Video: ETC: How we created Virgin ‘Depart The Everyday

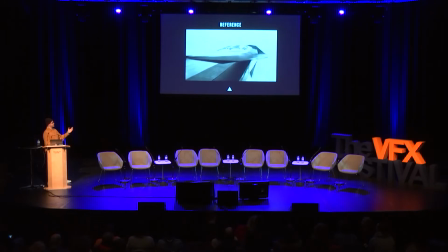765s
You know, he's sort of like, I suppose what you're getting from this here is that everything's shaking, you're flying through the clouds, it's dynamic, it's like, it sort of, it feels like alive, which is great, but and it looks amazing, but obviously Virgin have their own ideas.
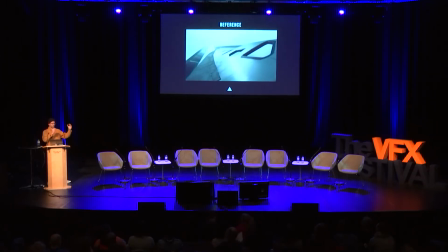782s
So as soon as we started showing them stuff like this, and we had the plane taking off and the wings were all shaking and like, you know, super powerful, they were just like, no, you can't do that. It's just like the plane looks like it's going to fall apart, basically. So, you know, so we had to sort of take a step back from that,
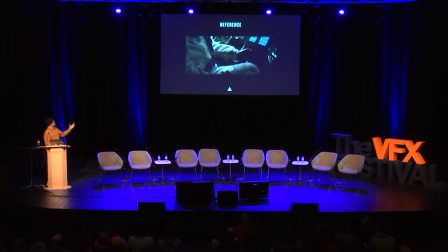800s
which was a shame, because, you know, like we sort of enjoyed this reference as well, and it does look amazing.
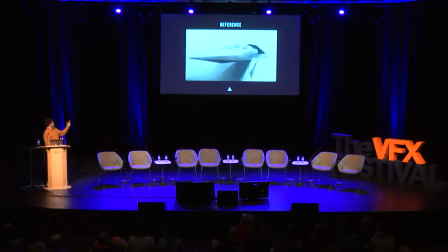805s
And it's a bit like in CG, any kind of like any sort of tiny noise and shakes and things like that just help sell the physicality of it.
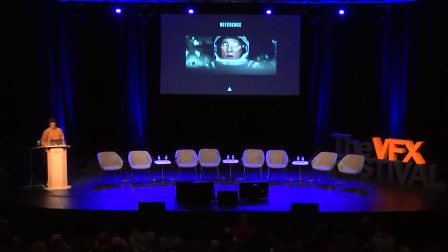813s
So from our point of view, it's like we really wanted to do that, but we sort of understood where they're coming from. Either way, it's a great reference for just like look and feel
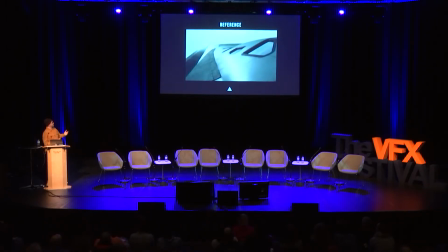821s
and trying to get on the in the mind of the director to what he's after and what he's trying to get shot wise.
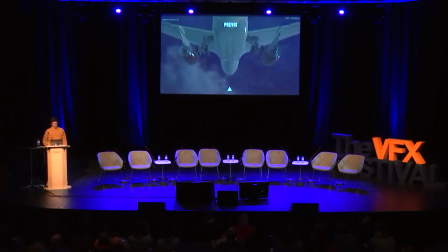827s
So he really wanted to be connected to the plane. So obviously we then like start blocking out the shots for him.
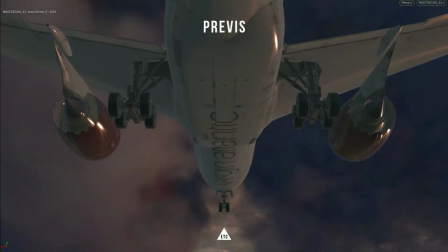835s
This is kind of a mixture of kind of what you've seen before, I guess, which is that Interstellar thing where he's connected to the plane,
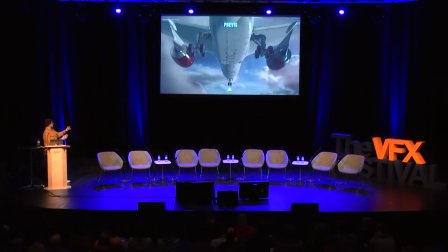843s
but underneath it, and then some of the photo reference that we saw earlier of like we'd obviously seen a shot of the underside of the carriage of the plane, which looked really nice. I think everyone sort of drifted away from the original idea of it like being completely locked to the plane. Throughout the whole commercial, it was going to be like locked to it, and everywhere we flew,
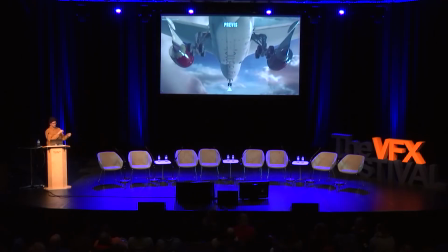861s
it didn't matter if you were wide or close up, it was going to be a physical lock to the plane. But I think we sort of, as we started doing it and through the previous process, you quickly realised that it feels a bit weird.
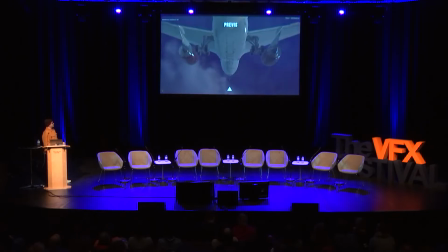873s
It kind of worked in this shot. You mean you've got a slight push in on there. But, you know, you could sort of get an understanding that it's kind of, it sort of felt a bit rigid. this again is quite a good illustration of sort of how useful Prevas was without us actually having to render anything.
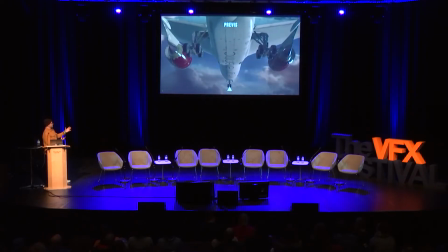891s
This was all kind of like very fast OpenGL rendering with a matte painting in the background, some very simple lighting in direct lighting in Houdini, and sort of very low-res proxy clouds. But what it does allow you to do before you start getting into crazy heavy rendering
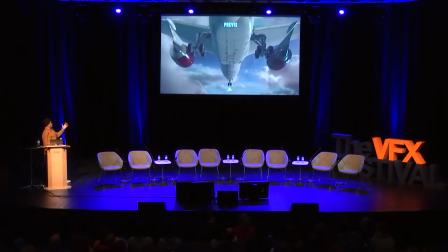907s
is to visualize your shot and have an understanding of what it's going to look like, which is huge, especially with something like clouds, because it just takes an absolutely huge amount of time to render these things.
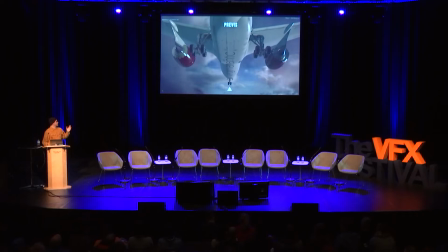922s
It's sort of a good guide as to why the previous process and sort of taking it beyond grayscale can be really helpful sometimes.
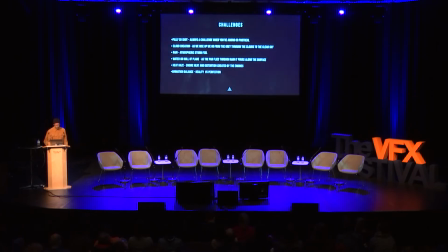932s
Sorry, I'm just trying to get all these notes up. There you go. Challenges. Obviously, a shot like you just saw has got a huge amount of challenges in it when you're trying to make it look photoreal. It's like none of it is real. It's all completely generated from scratch.
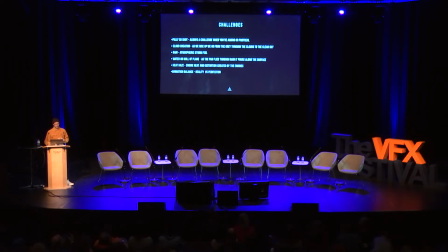948s
You've got a number of different elements in there, a number of different physicalities that you need to copy, especially because in this scenario, we're in the rainy, grisly world of London town. And so it's not only clouds in there that we need to create. We need to create a matte painting.
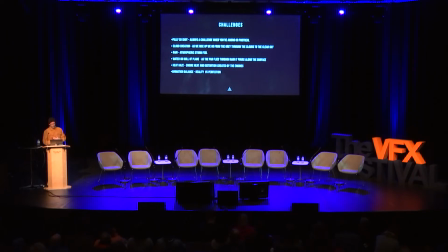967s
We're going to have rain in there, atmospherics, heat off the engines, shake, camera distortion, things like that. So there were so many levels of things that we were sort of looking at, and so many passes that were sort of generally needed to create the overall image.
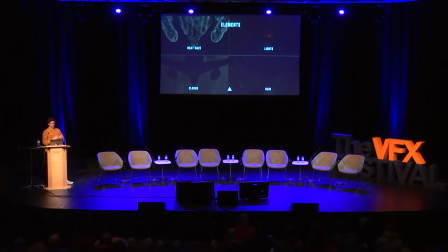986s
You sort of had to really break down and start looking at, again, looking at the reference and sort of saying, well, what makes up this shot and what's going to make it really feel completely beautiful? I mean, rendering a plane in itself is actually quite easy because once a model's made,
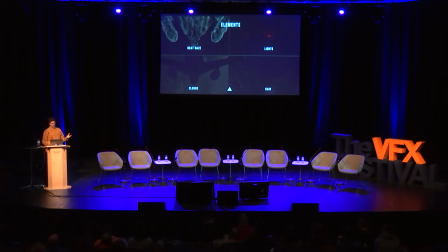1004s
all the details in the modelling and the actual elements of the plane work in your favour in CG because it's all really reflective.